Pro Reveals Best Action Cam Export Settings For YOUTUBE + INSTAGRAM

it off boop that's off and that's on pretty big difference and it really
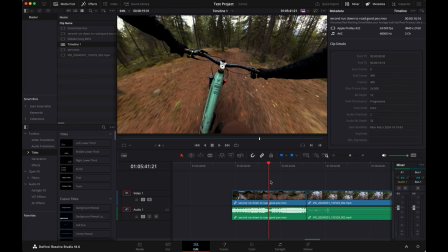didn't take that much time so that one's good to go and lots of times when i have a whole bunch of multiple clips i'll just go and take that color grade that i did on that one and i can hit command c or control c and then if you're in the color page you could just click the next clip and
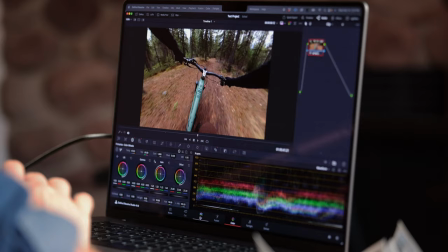then hit command V or control V and just paste the same settings and it'll probably be great.
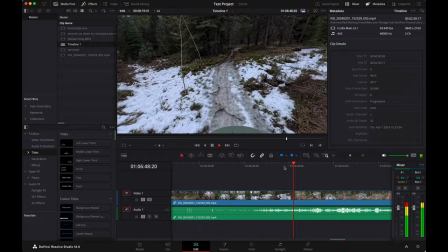You might have to make a couple little tweaks but for the most part it's good.
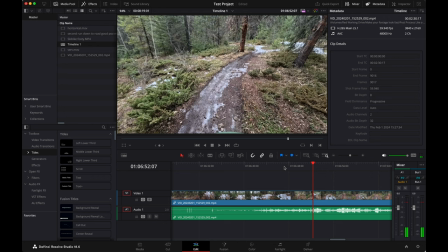This is a helmet cam view and again we're in auto white balance here and once again it's just seeing a ton of green
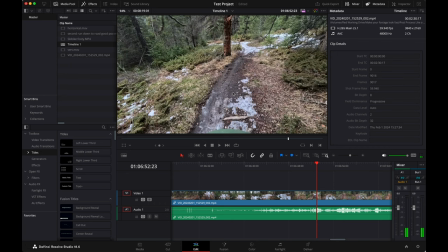and red and so it takes out all the green and red and you're left with almost no color which is really too bad. So on this one I believe the sharpness was already set to medium and so I'm going to leave sharpness on that one it's already looking
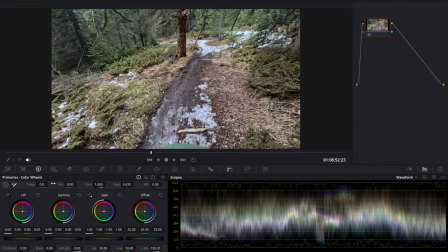slightly crunchy but now I'm gonna do the exact same thing I did with the other one just a little bit faster so first things first we're gonna take some tint we're gonna add some green back in there because it was way too red and then some temperature we're gonna warm it back up to where
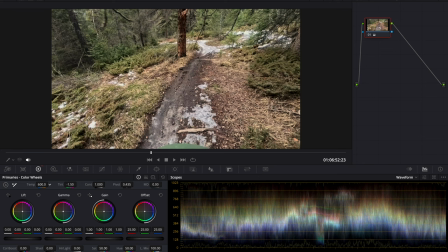the woods look like the woods again that was a little bit too much green so I'm gonna add a touch more red in and again all I'm doing is trying to make it look how it looked to my eye in the moment this
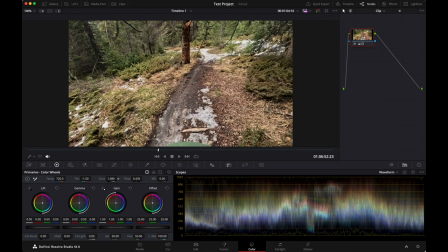one is I'm gonna add a little bit of contrast so this one here that's contrast and you can just click it and you can slide it up or down add a little bit more or less contrast and I'm not really clipping out on the sides there's a little bit of highlight clipping going on but not too bad and we can go and test
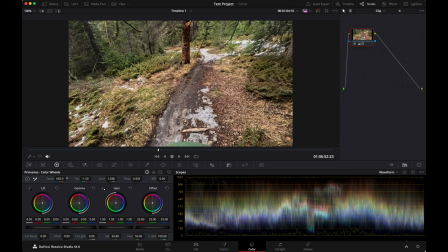that actually let's add some saturation first add a little saturation in there it's about there it's
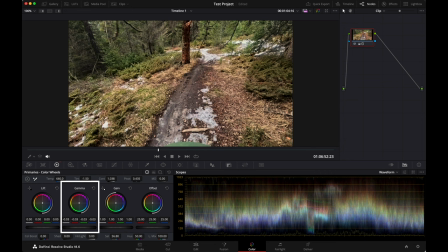like that. See what's going on with the mid-tones. Oh yeah, see you dip the mid-tones down a little bit and everything just looks like, it just looks like so much more body to everything. So I'm going to drop that down, bring up the shadow just a little bit, and that's looking pretty good there.
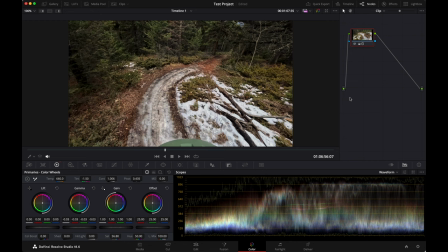Touch too much contrast. Bring it down just a little bit. Right. Maybe a little bit more saturation that's before and that's after before after and you can really tell
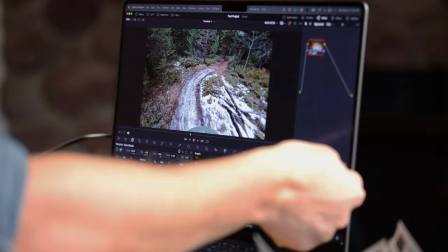like so this is a before shot and if you look at the scopes over here this little bit here is that's the snow over in this area and you can see that the blue the blue
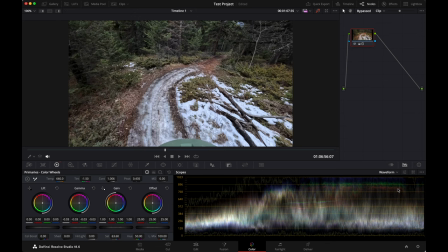channel is way way way way too high you see all the blue there and then it's green and then it's red and now that i've balanced it out i actually wasn't looking at the scopes when i did this but i probably should have been but I got it anyways let's go turn it
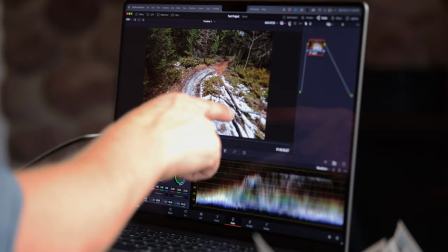back on and now you can see all those colors are lining up with each other so that's how you know that the snow is actually white so that's great okay
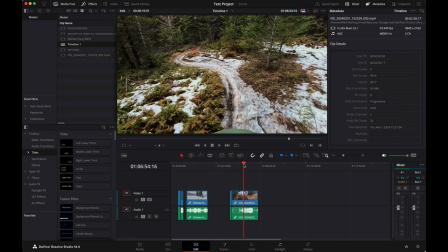back this out a little bit so those are those two clips done and dusted and they're going to match each other pretty well
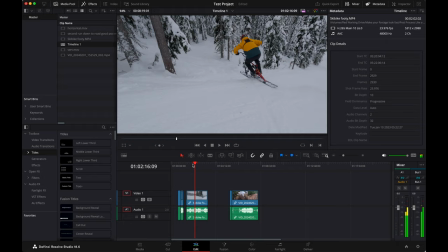let's uh let's try a snow example here all right so in a situation like this on a snowy overcast day the number one thing that you kind of have to really pull out of the footage is some contrast because there's just no contrast on the snow.
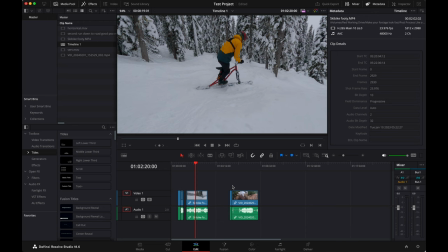It all just looks blah white. So here we go. Our white balance was set on this one, but we did set it assuming that the sun would be out a little bit more than it was. And so you can see it's a little bit cool, but it's not too bad. It's pretty neutral. But yeah, there's just not a lot of contrast going on in there. So let's go into here and you can see right away again, if you look on your scopes, it's so useful to use these scopes.
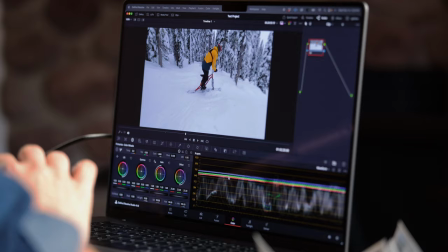You can immediately see that there's, you know, these three thick white lines at the top that's the snow and so you automatically already see that
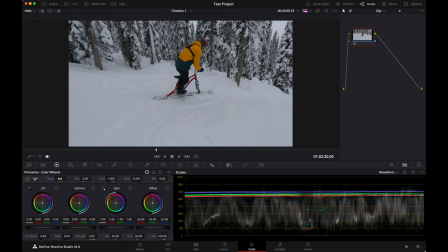the snow is way too cool looking so if you actually wanted to make the snow white and how you would have seen it with your own eyes well
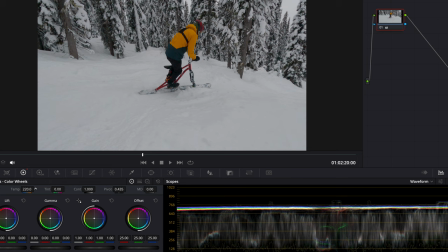let's use this temperature slider and we brought that oh see look at that difference hey such a big difference brought it down to there and that i mean that's really it and then uh let's see tint slider now you know what that was pretty good i'm gonna leave it right about there. And so now the snow looks like nice, perfect white snow.